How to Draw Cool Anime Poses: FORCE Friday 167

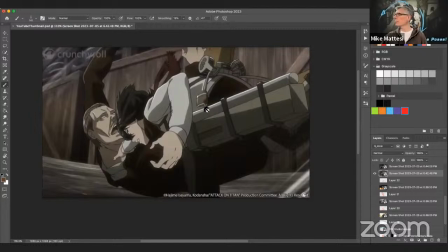(38:49)
You can see on the device over here, you can see all that. so they have you know base color and then shadow and a highlight right but yeah the backgrounds are definitely more detailed right and then the characters are more flatly colored which is why the drawing really matters right because you're not
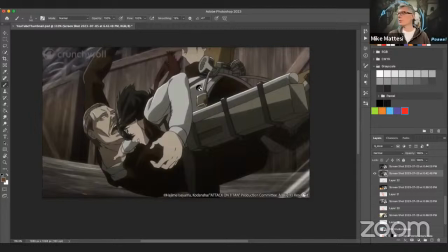(39:09)
really rendering per se it's very simple rendering um so the drawings have to have you know a lot of form and force and so on so i believe this character's name was mikasa from where i remember um and she's fighting this guy here uh and i like just how much she's driving in
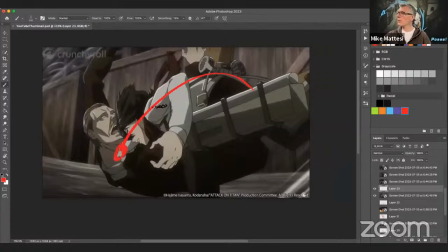(39:28)
like this right you can see the curve of her back is pushing down into this hand we have force in her shoulder comes up to her elbow sweeps down into her hand like this and this guy is kind of falling down on the ground like this so you get to see this giant applied force right here and the directional force is her coming
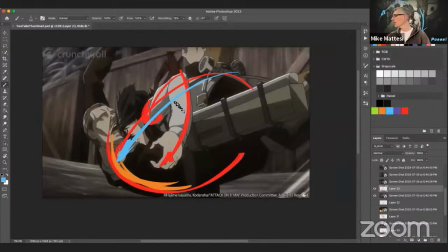(39:47)
down on him like that right with so much strength now let's see was it this so
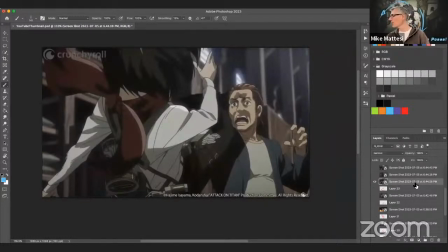(39:52)
here this is her still fighting these guys right this scene i have to say was really interesting uh so she's swinging around this is her knee right here her leg so this drives into the side of his face right there's a lot of applied force like right here all right
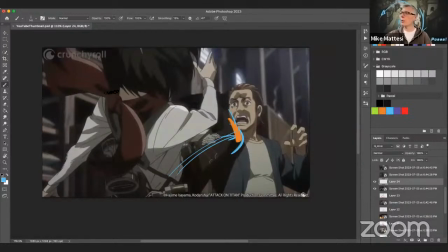(40:10)
so she's swinging her leg around she's doing this karate you can kick right and over here we have this and this this is very straight this might um could have been worked up with just a little bit more bend in here just to get that flow going the same with this again boom boom so maybe just a little bit more arcing
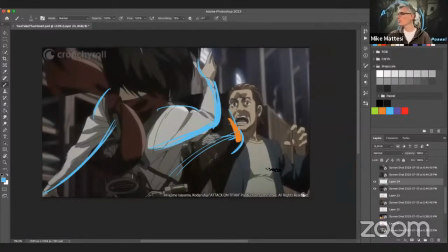(40:27)
that's not too bad over there right sweeping like that um but here's what gets me on this shot so this is cool in general it's pretty good right a lot of depth to notice the size of like her hands compared to her head compared to her knee right
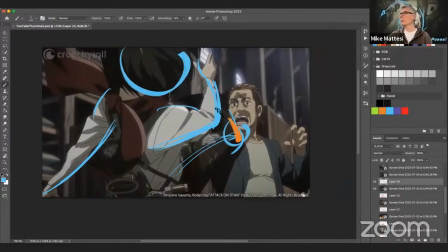(40:42)
like her head's very large and the knee is getting smaller so you're starting to feel how she's leaning towards the camera right it's pretty cool
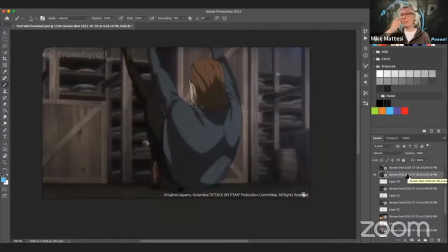(40:50)
um so she kicks this guy and he spins in the air and you see this sometimes in like um martial arts films right he's literally rotating like a helicopter but parallel to the ground uh so i took this because you could see just how and this is where the magic is of animation
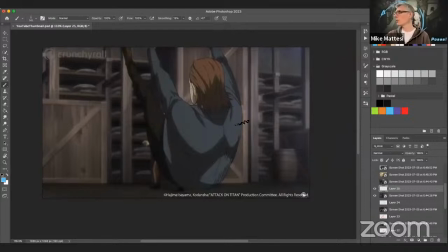(41:07)
and bringing force in is this guy is very stretched out here. And you can really feel this, right? So she kicks him. He swirled in the air like this horizontally, right? Like a helicopter on its side and then falls over here. And you can see the stretching, right?
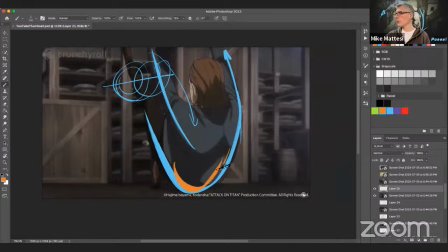(41:25)
They really push, try to get a lot of force into this one, right? A lot of energy down here, a lot of applied force, right? And then he lands, he hits the ground, right? He hits the ground and he does this, right?
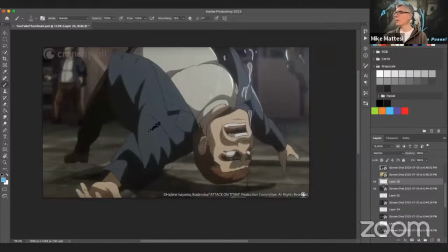(41:37)
So after he hits the ground, he, he bounces like upward and very high. I mean, look, the ground is all the way over here, right? And his butt's like here. So he goes this far off the ground after he bounces. So kind of applied force, like sitting up here while, you know, we have this directional force that's going like this.
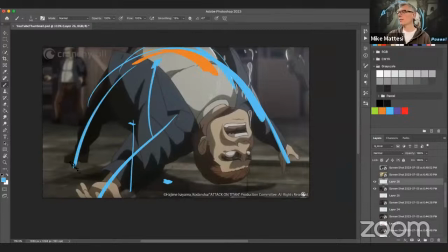(41:56)
It goes out the hands, goes out this arm, goes down the leg, right? So it's like a bouncing ball, right? Like, boom, right? He hits the ground, pops up like that. Just very dramatic, very, very dramatic. But, you know, when you're watching an animation, it's all going by pretty fast. You're really trying to get an idea across, right?
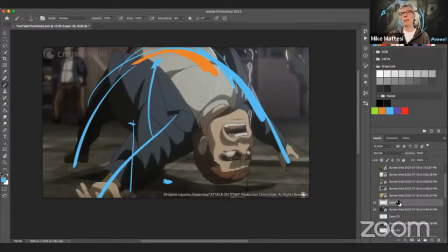(42:15)
You want people to feel something in a certain way. And that's really powerful, you know?
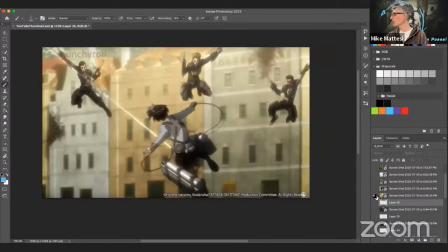(42:21)
And, you know, in watching or looking at the artwork of these guys, I mean, I know what it's like in my own skin to sit and draw and exaggerate and push and push space and push drama and push force and all that being entertaining. And that took me a long time to get there.
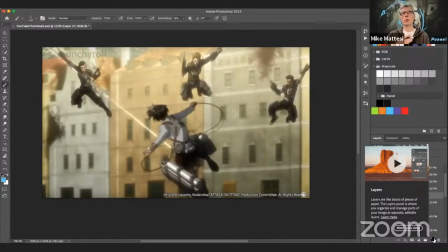(42:39)
You know, you go through, at least for me, I remember kind of going through my own emotional hurdles to have the confidence to do that. You feel like you're breaking your own mind sense of reality as to what things look like and how they work.
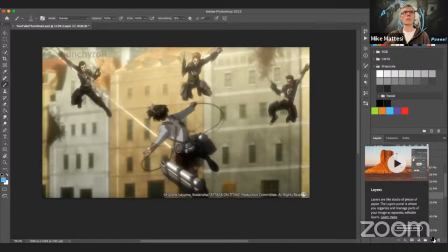(42:55)
And, you know, these guys are doing it right like you frame through any of those scenes where one of the soldiers or the rangers is like fighting a you know one of the titans and it's like those those frames all by themselves are just so darn dramatic right because of the scale you
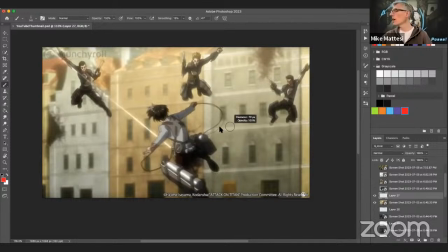(43:12)
know things that are typically hard to take on all the forces i grabbed this one um because there's four figures on it and we get to see like how much movement do they have or not uh the main character here uh pretty fluid right like you can see the bending in the back
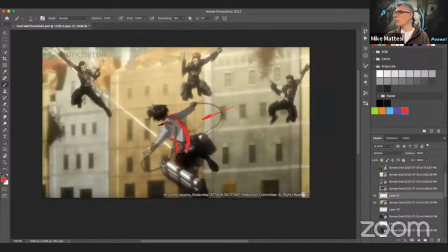(43:28)
over there uh hard to see down here the silhouette but the upper body is pretty good like this is all curved these guys not as much right like this guy's kind of stiff here the leg's good this isn't too bad you know the arm's pretty good we got that going there but the
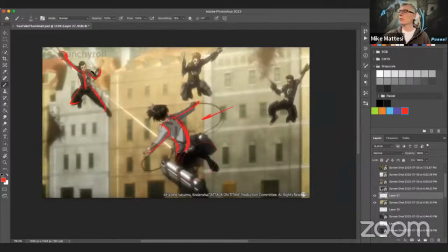(43:42)
torso is stiff you know so if he's pulling off of that hand right if he's pulling off of that hand I probably would have had him bend a little bit more this way as if there's real physics there you know and he's like tugging off of that like this you see and then
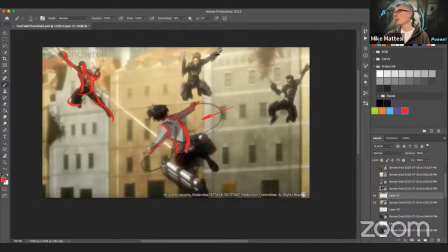(43:57)
have the out and out of the leg something like that right same here his hands here you know right off of this arm you could pull him a little bit more this way right it adds a little bit more not only drama but realism right I like the legs kind of very spider-man
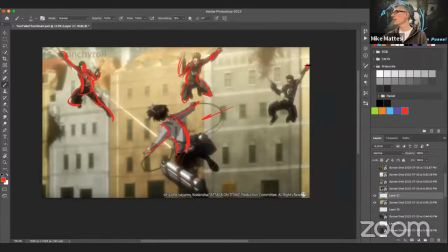(44:14)
pose-ish all of these really because they're swinging same thing here this guy's hand is here so you know you can lift this whole pose up and kind of pull him in a c torso you know like this all right and then get the leg up here like so and get the other
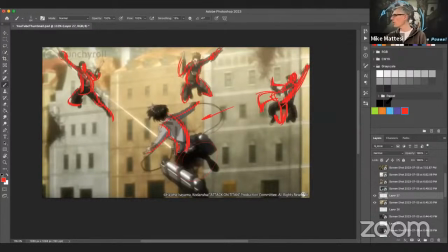(44:30)
one down here like so and then get the arm up here you see so hopefully that makes sense my little rough doodles here but here i'll try to pat him in black all right so i could see him being like this and like this and like this right pushing him And then here
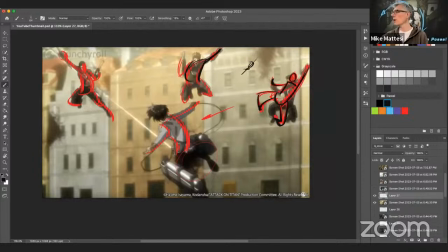(44:46)
again, pulling off of this arm, right? So the shape, if an arm is like this and grabbing, I'm pulling the shape off of that arm, right? Like this, for instance, I'm saying with his head like here, I want to feel that, that pulling that's going on, right?
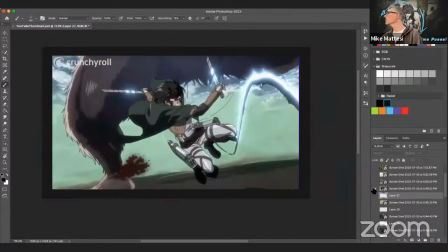(45:03)
Okay. I'm almost out of time. One of the main characters working over the guy that was throwing the giant rocks, the Bigfoot. This is the giant Bigfoot being attacked. right uh good forces in here right we've got you know s is going on the arm is sweeping
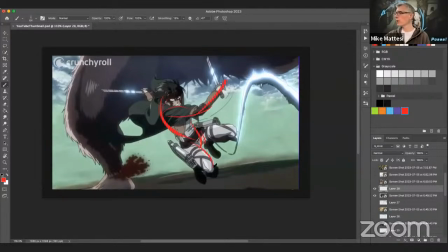(45:22)
and going this way legs are coming out right like this to this and this to this so a lot of movement scale this is what i was talking about like look at the size of this character you know look at the size of the leg this is his foot over
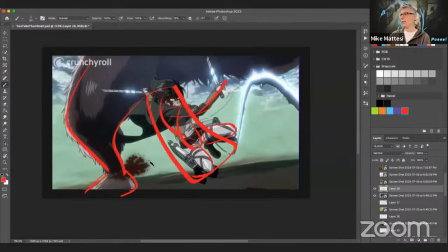(45:35)
here so he's like sweeping down in between the giant's legs and like basically cutting him at the Achilles tendon.
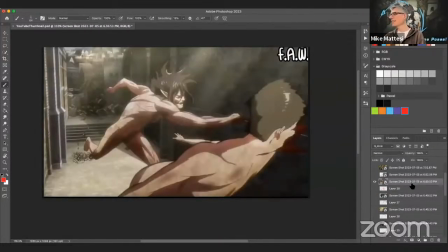(45:44)
That's not fun. Not for the big guy. This one episode where the main character, Jaeger, goes bonkers on these other Titans, it's kind of interesting. It stands out a little bit from some of the other ones and you'll see in a second. First of all, great drawings, right?
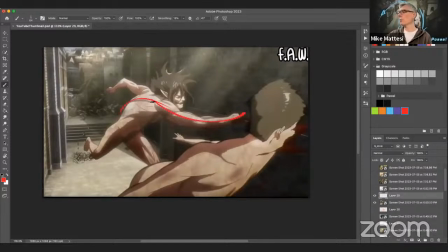(46:02)
Lots of force going on here, right? From the back through the arm you know s torso swinging down from there to the back of the leg you know just lots of movement lots of curves you could feel the energy of this guy getting hit in the face right so really well done really
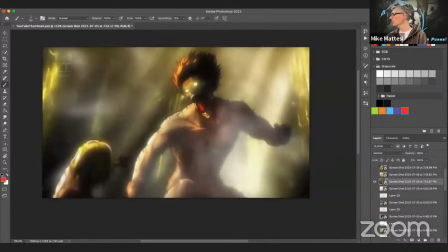(46:18)
really well done um here's another one so a little stiff in the torso right a little stiff in here as you can see more of an arc in the arms arc in this arm uh the effects here are like over the top as you can see it's like it's like looking at a nightmare right it's like mad creature with
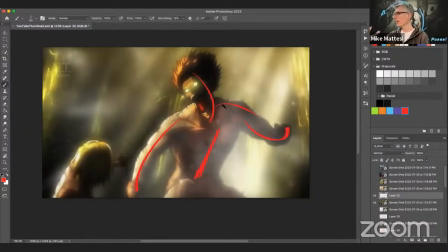(46:37)
glowing eyes and this uh cloudy mystical background right so long story short i probably just would have bent his body more you know this could have been an s torso so chest into hip or he could have went with a c and went all the way around the the back so let's say
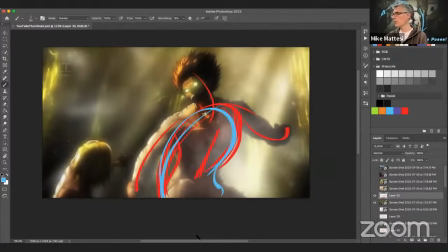(46:52)
the c torso would have been like this right simple fixes right simple fixes guys.
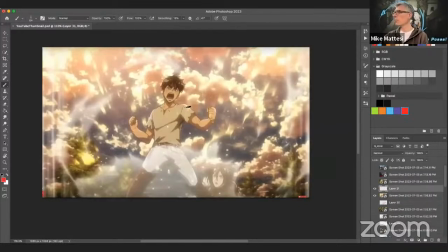(46:58)
This is the main character when he's not in his creature form. I love the whole shot.